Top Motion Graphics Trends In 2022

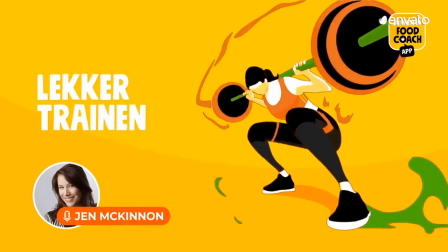Hey there, Jen McKinnon here, and it's time for another trend roundup from Envato.
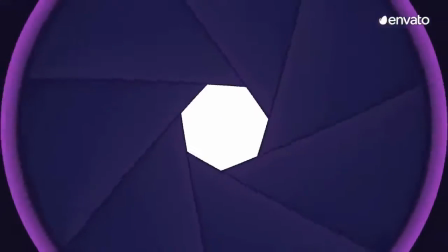Today, we're taking a look at motion graphics trends, and a link to a collection of the featured items can be found in the description below.
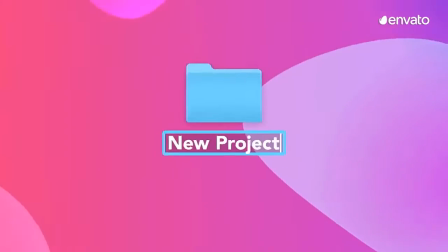This video is brought to you by Envato Elements,
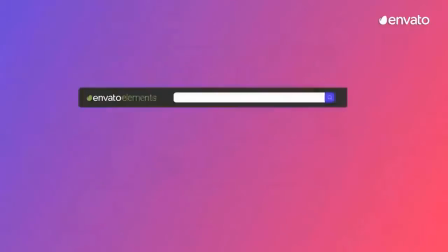a subscription-based library full of all the digital creative assets you need to get your creative projects done.
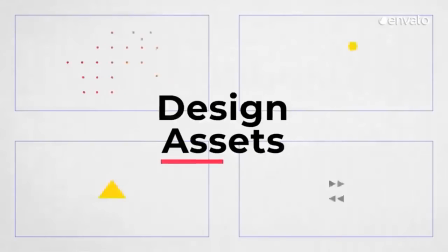From motion titles to seamless transitions, opener templates, sound effects,
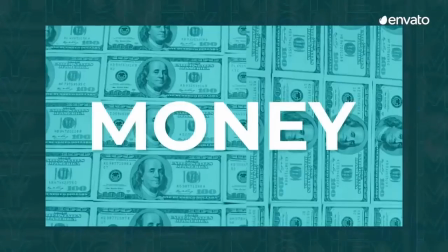and music tracks, everything you need to create better videos faster is at your fingertips.
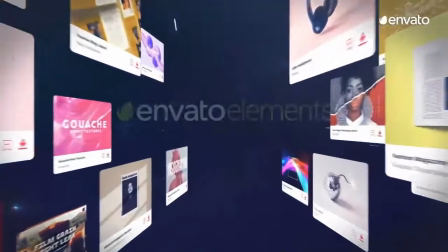Check the link in the description for a special offer from the Envato Elements team to get you started. Let's get into it.
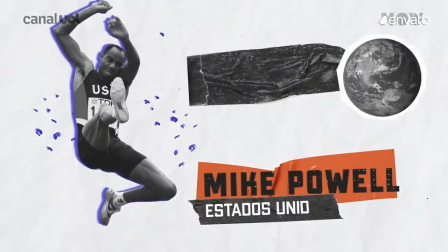In this first trend, illustrations, photos, animations, and digital footage are combined to create a collage look and feel.
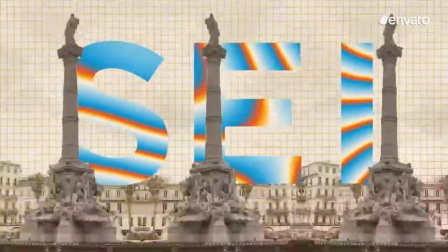The result is a curated collection of influences that work together to tell a dynamic story or share a message that's constantly on the move.
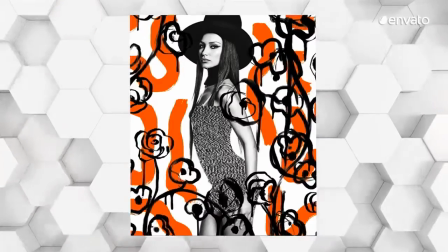Like this experimental motion collage by graphic designer Andrea Robescu,
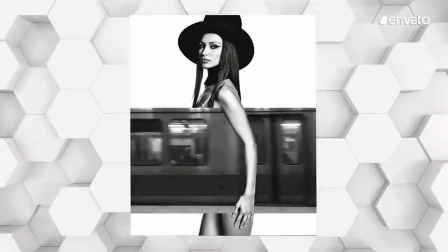which uses a black and white image of a woman as a jumping off point before filling her silhouette with swirling colours, layering over video clips of speeding trains,
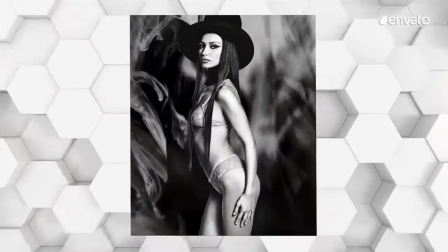and accenting zoomed in detail with torn paper textures.
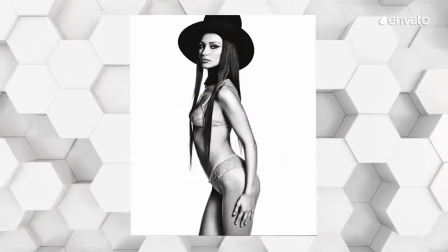The effect is chaotic, energetic, and constantly shifting, while ensuring the viewer is always anchored to the central image.
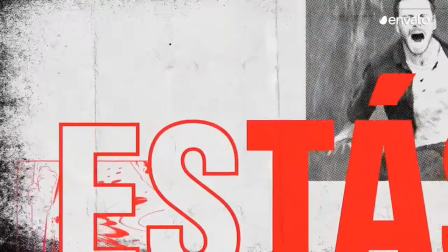If you tend to seek inspiration from a range of sources and mediums, then animated collages are a great motion graphics trend to explore further.
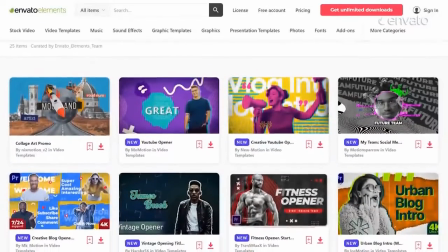Get started by checking out the Mixed Media collection in the Envato Elements library,
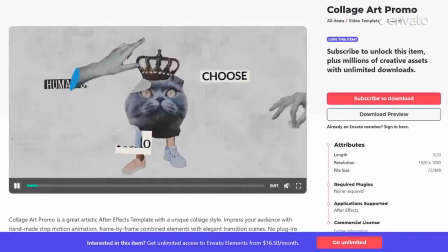which is filled with assets designed to complement, clash, and create eye-catching animated collages.
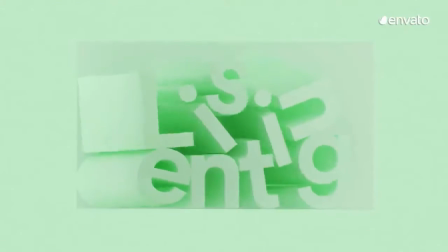Text is a major component of motion graphics, and this trend looks at an animation technique that's designed to capture attention and tell a story.
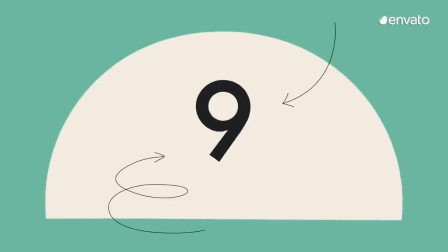It's because of the head-turning attributes of moving text that we constantly see kinetic typography used in advertisements,
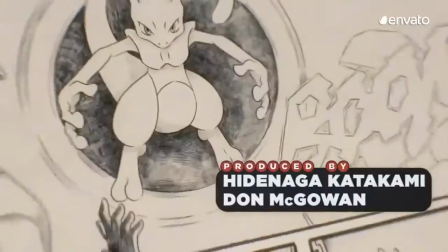websites, music videos, and title sequences for movies and TV shows.
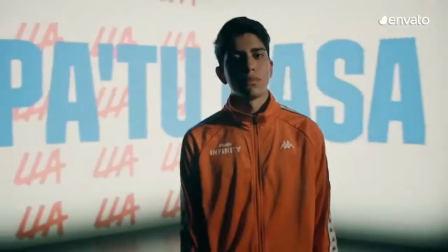Put simply, this trend is all about adding a whirling, wavy, wonderful element to words wherever you intend to use them.
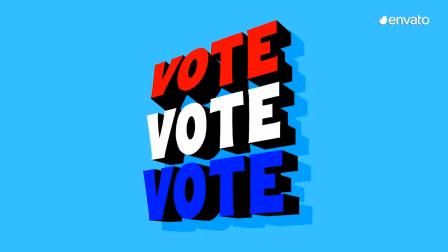Take this collection of voting art that's designed to encourage people to engage with politics, hit the ballot boxes, and make their voices heard.
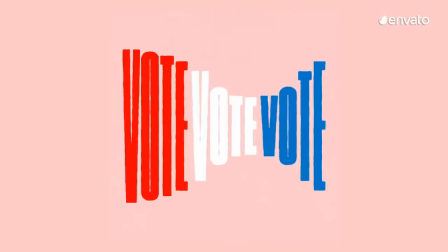While some animations emphasize each letter individually,
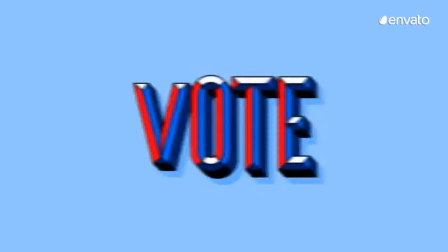others make the whole word pop as it expands and contracts or twists and turns to fill the screen.
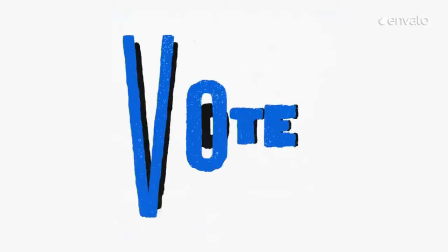You can give action to your words and add visual interest to logos with this Kinetic Typography pack from the Envato Elements library,
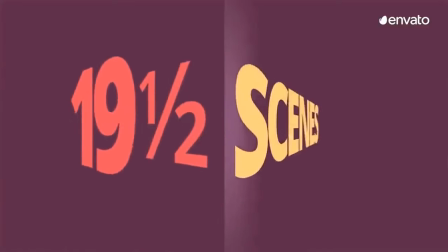which features 19 ready-to-use scenes and 30 titles, all of which can be fully customized in order to convey your message.
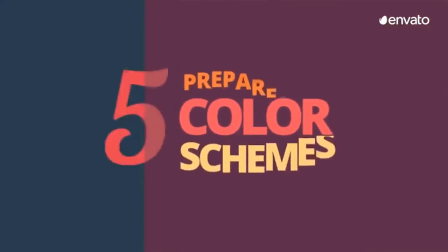Simply pick a color scheme, adjust the video length, and cut and paste your message to get started.
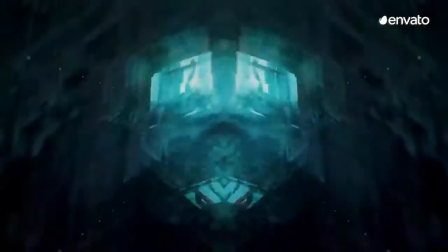This next trend embraces disruption, distortion, and digital noise.
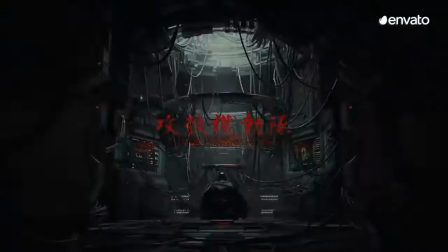In other words,
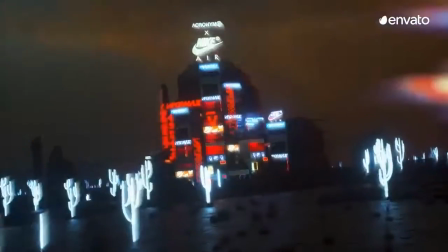glitch gives video creators permission to add the kinds of errors and accidents they might usually try to avoid at all costs. The result channels a DIY aesthetic that often pays tribute to analog printing presses and hand-drawn animations.
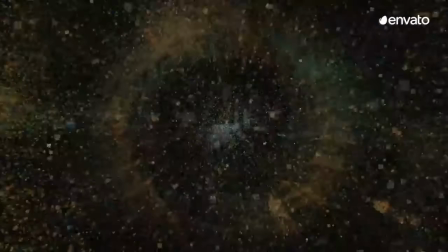In addition, the glitch trend celebrates on-screen and computing imperfections,
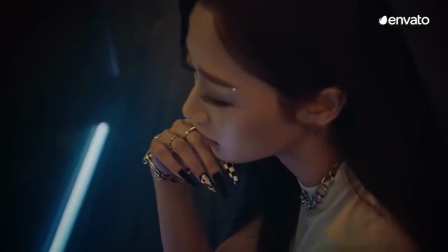like this teaser video from K-pop girl group aespa,
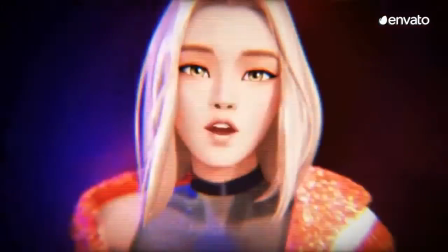which flickers and blurs between real-life action and anime illustrations.
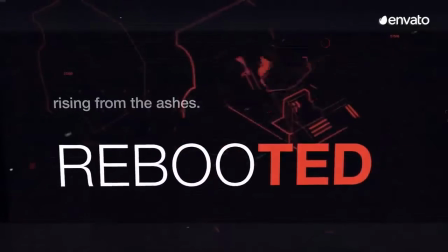Rip up the rulebook and create your own haphazard-looking art by getting on board with this motion graphics trend.
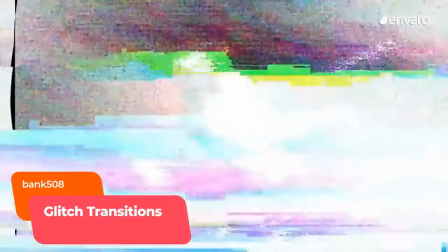Add grain, grit, and grunge to your videos with this pack of glitch transitions from Envato Elements.
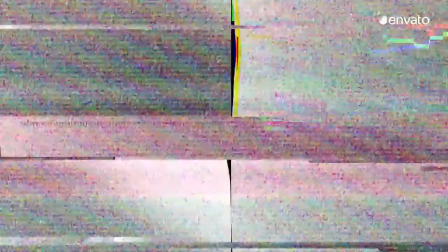Featuring flickering, static, distorted lines of colour and neon green binary code, they can be combined with music and text for a variety of uses,
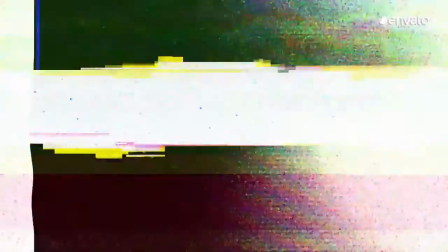like explainer videos, a YouTube channel opener, or a website homepage. Isometric shapes were originally used in technical drawing,
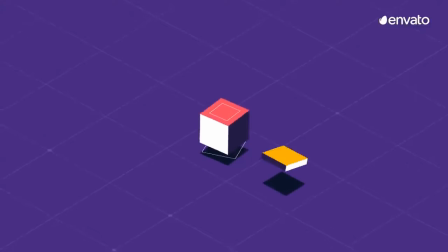but the approach is also used by motion designers who are looking to introduce a 3D feel
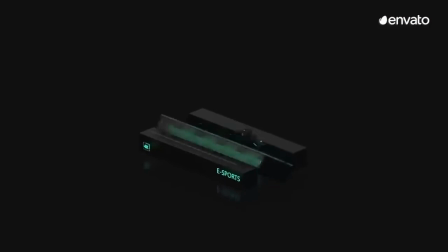into their 2D animations or give a unique perspective to their 3D renders. The term isometric is derived from the Greek word for equal measure,
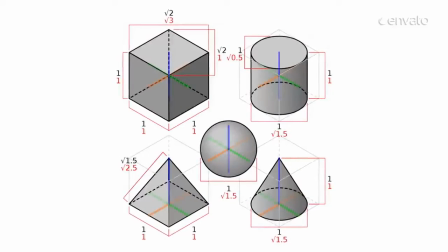and traditional isometric objects are mathematically accurate renderings of objects on an
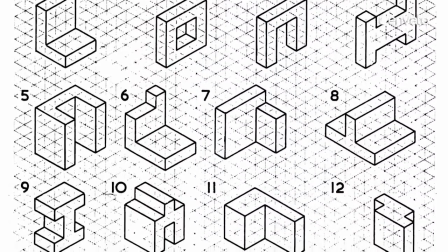isometric grid where every dimension aligns to the same scale of projection.
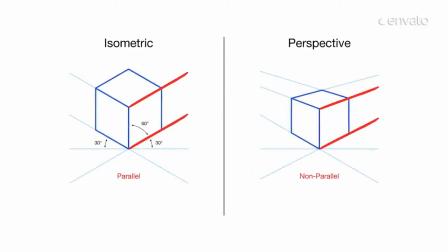This is in contrast to one-point projections, which instead mimic what the eye can see,
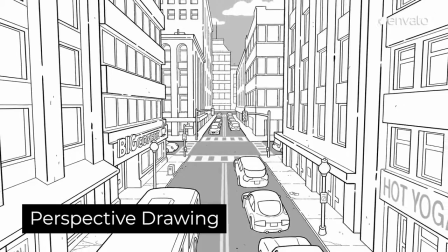so that the objects feel smaller the further they are away from the viewer. Now that we've gotten the science part out of the way,
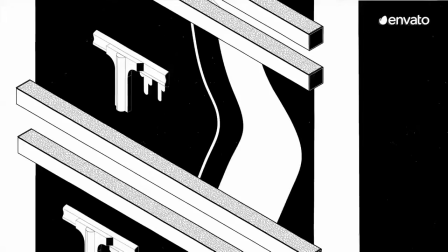let's look at some examples. This video opener for a design festival that takes place in Barcelona each year
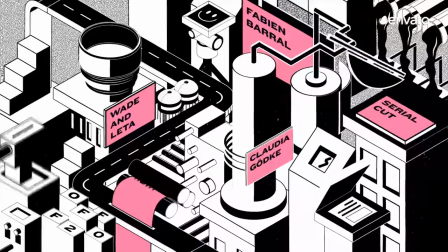is the perfect example of two-dimensional isometric motion graphics,
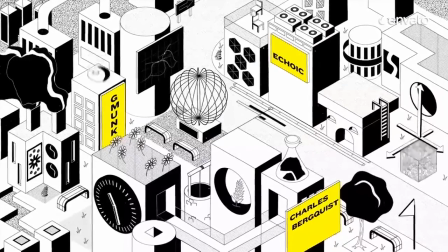and reminds us that isometric shapes can be injected with playfulness and personality,
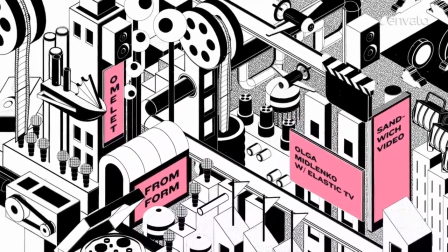with light and shade adding extra depth and perspective.
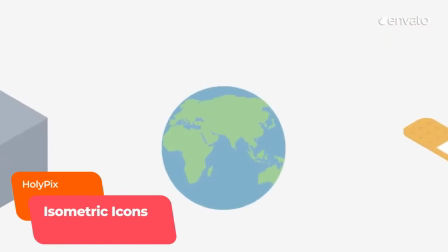Add dimension to every element you incorporate into your design with these isometric icons from HolyPix.
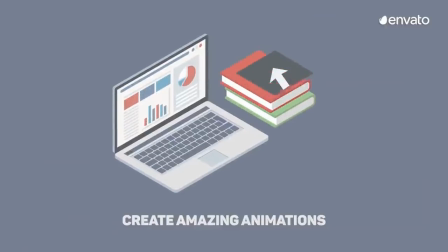From science labs to law courts and classrooms to the corporate world,
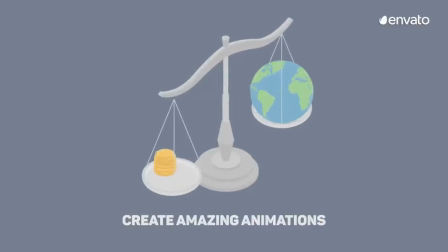a range of everyday scenarios and associated objects are vividly rendered and just waiting to be included in your next project.
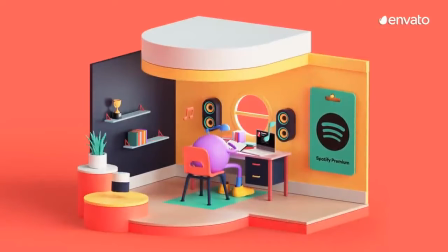On the flip side, this example from Spotify Premium is a great display of isometric angles in a 3D environment.
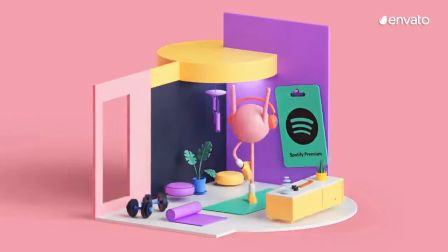It shows animated characters listening to music in a variety of pop-up settings and situations, transitioning from studying to exercising.
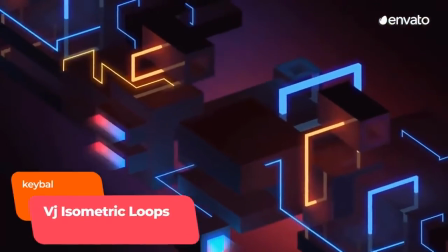If you want to immerse viewers in a thrilling 3D environment,
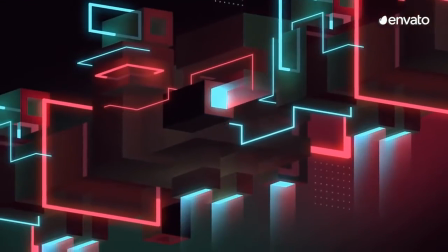look no further than these isometric loops that can be added to video openers to give a fluid look and feel.
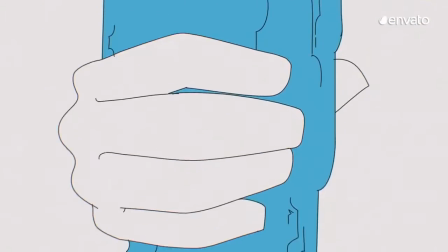Sometimes a colour, a typeface, or an illustration are so widespread and popular that they come to define an entire era,
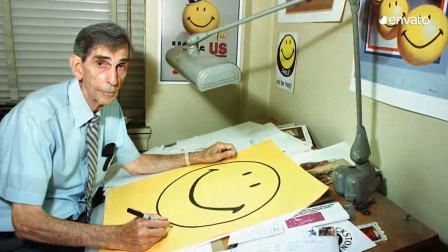like the iconic yellow smiley face of the 70s or the 1950s style hand-lettered logos.
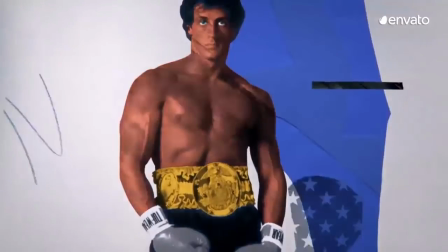When we talk about retro or vintage motion graphics,
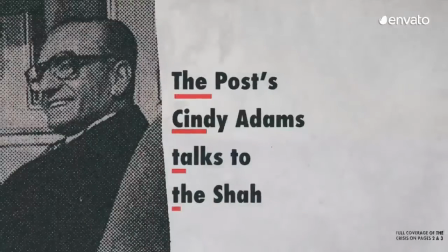we're talking about what happens when a design style or motif is so embedded in popular culture,
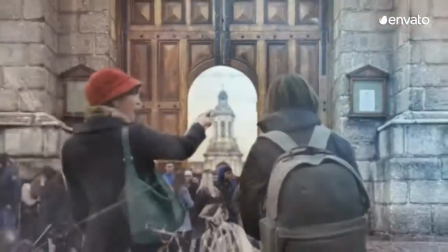it comes to be forever associated with a specific decade or moment in history.
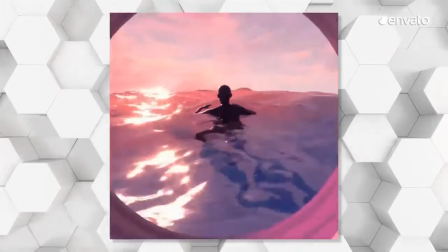Like this 80s inspired example that instantly channels some of the most recognisable TV shows,
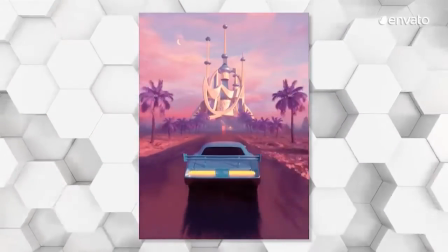movies and album covers of the era, with its tropical palm trees, sunset pastels and neon cityscapes.
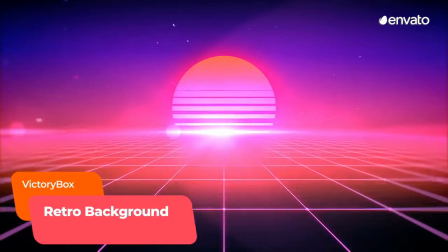Then, thanks to the addition of a moving grid, shooting lasers and lens flare,
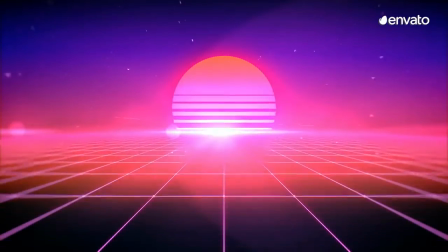this animated background is a celebration of space exploration and reality-bending science fiction. From Star Wars to Tron,
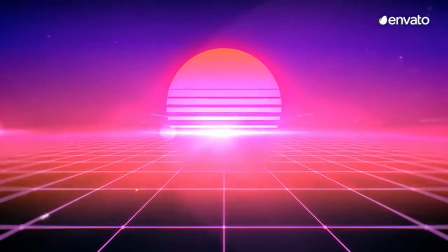it's impossible not to think of the 80s when you see this purple-pink creation from Envato artist Victory Box.
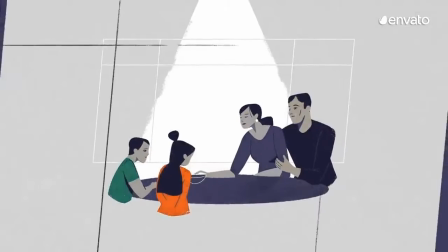Similar to our glitch trend, this next one focuses on adding character and personality with grain effects and texture.
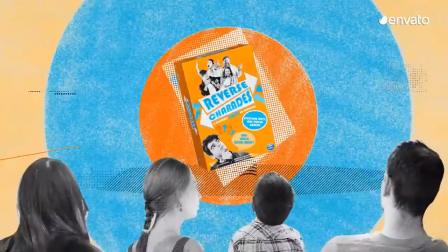The kind of design noise that can be seen in this example from design collective Reverse Charades.
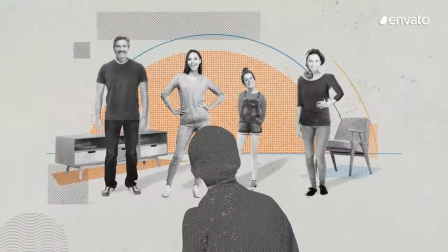With its images of humans and household objects, as well as symmetrical shapes and squiggles,
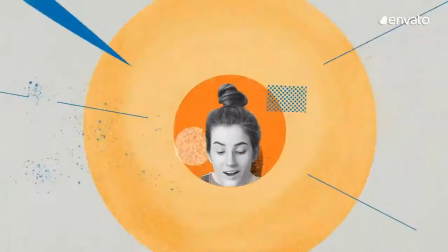this moving montage not only shows off the grain effect trend, but is also a great example of mixed media in motion graphics.
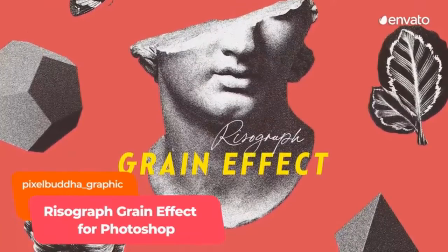Bring an analog aesthetic to your work with this pack from Envato Elements.